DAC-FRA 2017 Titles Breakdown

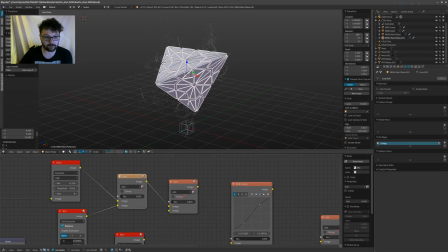To me, it just makes more sense. I think it's because I came from 3ds Max and the camera used to be a little bit closer in than in Blender. And you can see it really clearly here. If I would set this to like 24, you see how distorted everything gets.
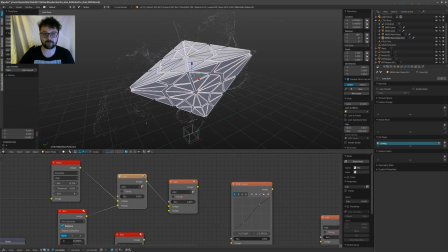And for something like this, it's really hard to frame this in a nice way because all these lines are getting pushed around and they look really weird. While if I would set this to, say, an 85mm, then it's a lot more zoomed in, but you can see it looks a lot more static.
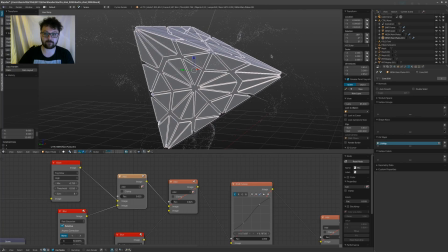The shapes become a lot more rigid and a lot more interesting to look at.
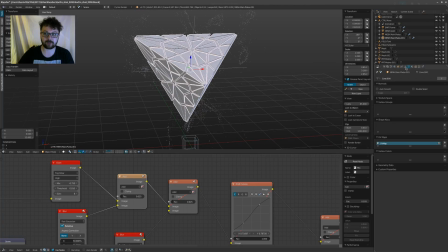So it's definitely something that you should play around with when you're messing with your camera. It's really, really important, and it's something that a lot of 3D artists tend to overlook. They just grab a camera, they put it in there, and bang, they don't think about anything else. And it's really important that you do.
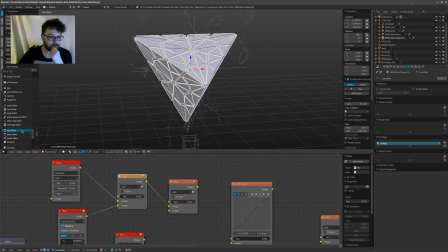So yeah. So let's see. I see a lot of names in here that I know.
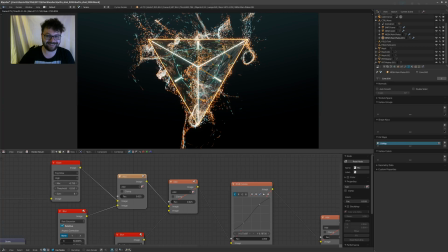That's awesome. All right, so let's get back to the compositing.
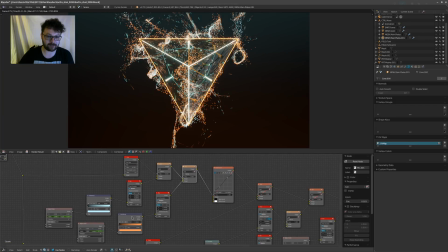So the bottom one, as I explained before, it's just that ellipse mask and then a color ramp and a blur just to get that blurry effect. It's the same as a gradient ramp in something like After Effects. Now, what I tend to do as well is I animate them.
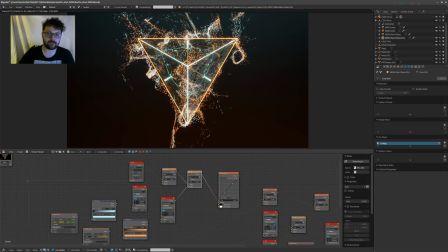So maybe just having them coming in a little bit, you can see how these are going to switch places. This one lights up a little bit more, moves over here. This one moves over here. It's very, very subtle, but it's all these little things that come together that give it a feeling of movement. So what I try to do is whenever I'm moving the camera, have a lot of my post-production effects,
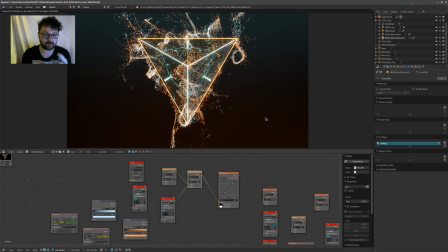try to move with it a little bit or do something with it, so it's not just completely static.
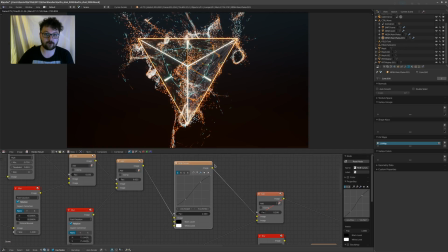Then the next part is just a curves adjustment. So I just use this to yeah, mess with the colors a little bit. So this was looking a little bit too green. So first, usually I'll add in a little bit of contrast, but it really depends. And then I brought in a little bit of red
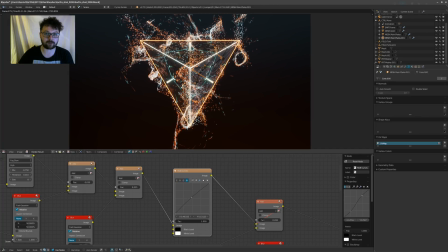and a little bit of blue to sort of counteract the green because I wanted a more, I just felt like it was a better look. And that's generally how I do things. Just push and pull all these different channels to see what happens. Like for example, if you push the green channel, just look at what happens. The compositor is a little slow, unfortunately, but yeah,
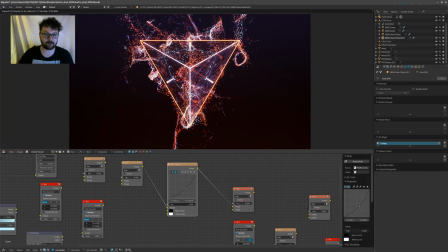curves is really cool because I take away the green and all of a sudden I'm left with this really crazy image, and maybe that's something you didn't think of originally,
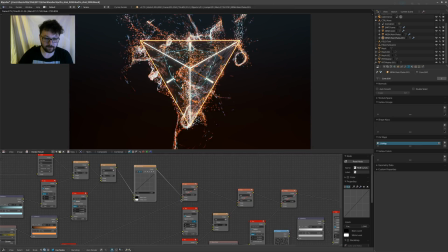but you can move on and sort of push forward. So let's see, the next thing I add, this one gets a little bit interesting, I think. So let's have a look. Is that just a glow?
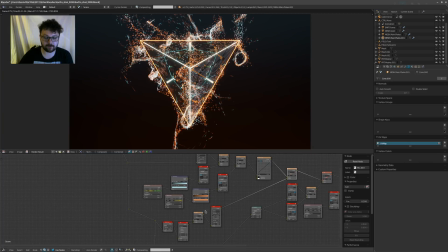It looks like it. Okay, so this is another little trick I use, which I'll try to break down for you really quickly. So I grab my regular image, I just start from the image, and all these little nodes that you see, they're called, let's see, where are they?
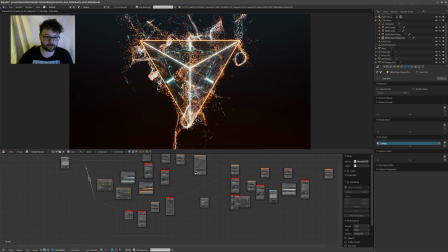They're called reroute nodes, and you can put them in, and then basically you can move that line around, and I just use them to clean it up a little bit. But what's really cool is that if you use the, It's called the Node Wrangler add-on, and you hold down Shift and drag, it creates one for you.
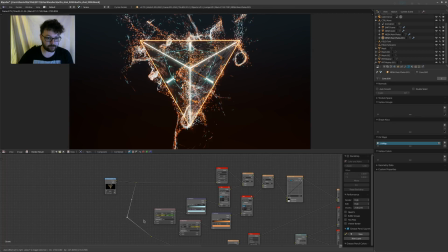So you can really quickly organize your nodes. But all this is, and I'm just going to plug it in here just to show you, is, there we go, it's just the raw image.
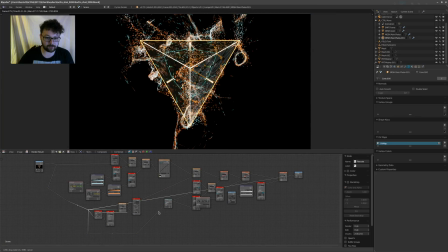Now the next thing I do is I grab this threshold.
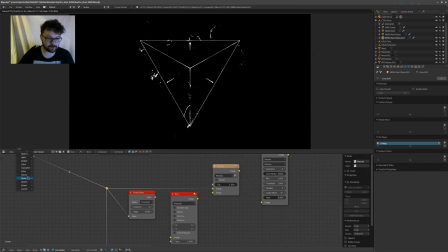So this filter is called, if you go into filter, it's called dilate erode. There you go. And you can set it to threshold mode. And basically what it's going to do is it's going to grab all your highlights and make a black and white mask out of them. So then I'll just try and grab only the elements that I want,
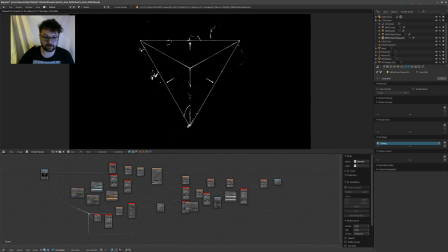and then just blur it out ever so slightly so I don't get a razor sharp mask, because sometimes I can flicker a little bit. Just very basic. And then if I put in a color, where are we? Mix node. So we've got this mix node over here. And I set it to multiply.
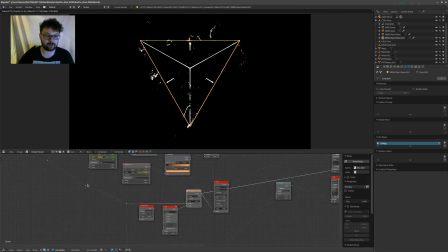I basically multiply back in my original image, as you can see.
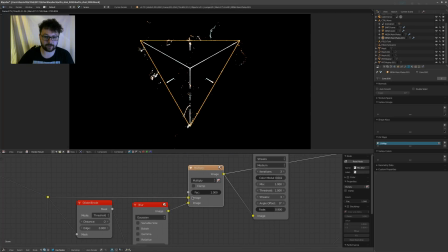So this node is both going to the input here and to the second input over here. So it's both driving the dilate, and all this does is, because this is a black and white mask, it puts in the color again.
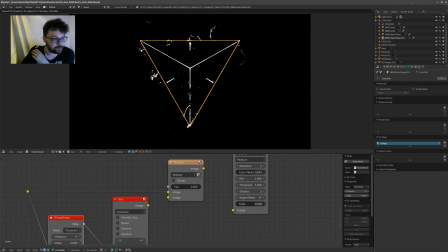So in After Effects or Nuke, you could do the same thing, because somebody's asking if you can do this in After Effects or Nuke as well. In After Effects, I believe it's called the threshold filter. It's an effect that you can find that you could use.
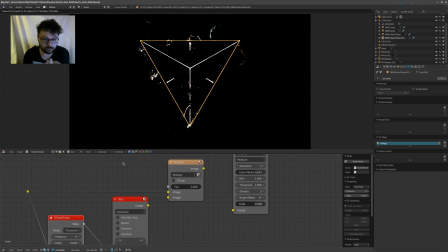You could do the same thing basically, and then either use a LumaMat or yeah, just multiply them together, whatever you prefer. And then in Nuke, I'm sure there's a node somewhere that does it, which is called similar. Always try looking for threshold or something like that.
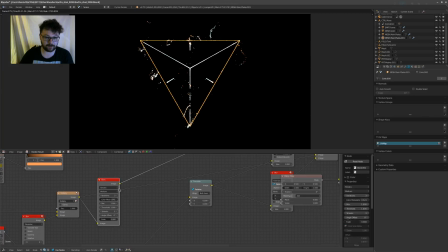And yeah, so basically now I've colorized this, and then all I do after that is set the glare
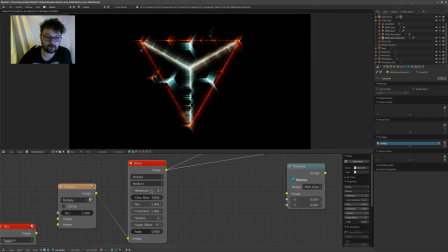to give these really interesting things. So I chose to go for 3 iterations. You can do 4 or 5 or whatever. Or no, sorry, not streaks, not iterations. And that just gives you more of a star-like feel. The reason I went with 3 is because we're doing triangles and I want to do everything 3, 3, 3, 3, 3.
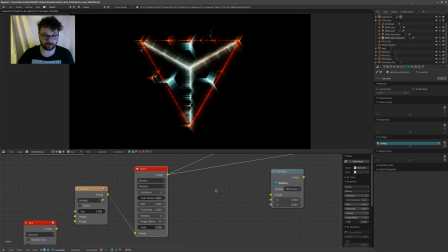And most people don't see that, but you know, you gotta have a little bit of fun with this stuff and enjoy yourself. Now, the most important things about this glare is when you set it to streaks, the cool thing is you have this little color modulation slider, and normally this is set to like 2.5 or something like that.
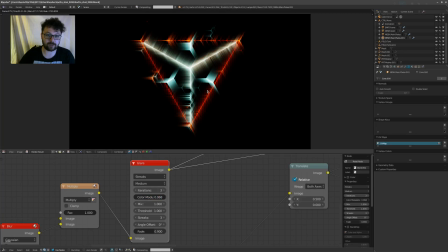You get these regular looking streaks, but the higher you push it, the more these break up and you get these really weird looking things. And I'm a big fan of really streaky, weird things. Now, if you set this normal, this mix to 0, it's gonna just put it on top of the original image.
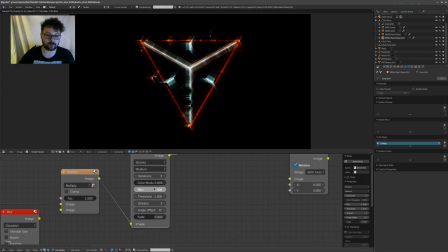And if you set the mix to mix to -1, it's just gonna show you the original image. But if you set it to 1, it's just gonna show you the streaks themselves. So that allows me to go in here and then add these on top.
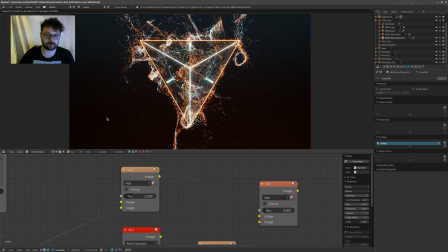Again, I'm using just add, because if you want to put more light in the image or make it feel brighter, you're always just going to add in, and it's always going to make sure that you don't get too much artifacts and things like that as well. And this is a case of adding them in, pushing them further if I really want to.
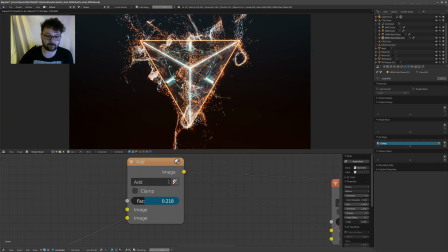There we go, and you can just mess around with this. So I've messed with the settings now, but it's okay. We can keep on going here. Let's see what else. I'm just going to move this over. So then, by the time I got here, I was like, okay, this is looking interesting, but there's not enough there yet.
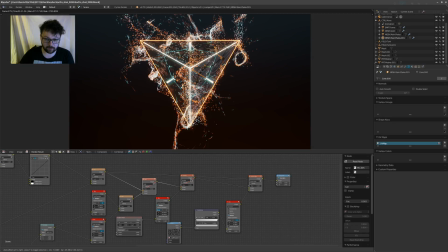I want a little bit more. So this is where we get into the really fun stuff, I think, if I'm correct. Wow, this isn't adding anything? That'd be hilarious.
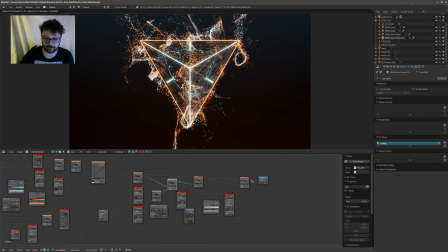What's going on here? Oh, of course, because my final node isn't plugged in. There we go. Let's see. So this side stuff is really, really fun to do. So I'm again just gonna unplug the effect here, or plug it into my viewer so you can see the final thing.
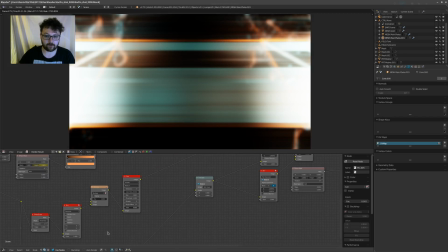So this is what I'm actually getting out. So again, to do this, this node was just the image itself. So I split it up and I use that image over and over and over again. So the first thing I'm gonna do is I translate it.
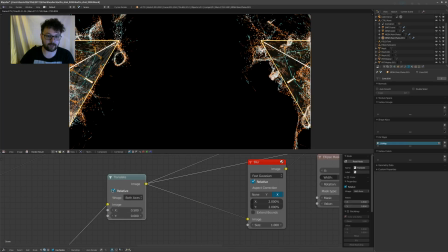So the translate node allows you to wrap around the image. So because this thing is in the middle, I knew I wanted sort of like these side streaks that moved along. So if you want all this stuff to be responsive to your render, then you can always just use the original image to do things.
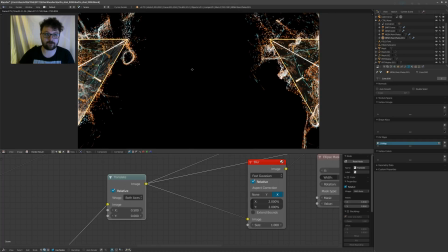And you'll see in just a sec, once I point it out, you won't be able to unsee it. You actually see an echo of the image the whole time. And it looks really cool. If you don't know what it is, you don't notice it. But once you know it, yeah, that's basically it. So what do I do here? I split that image up.
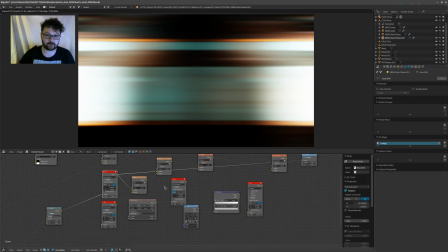The first one is just a blur.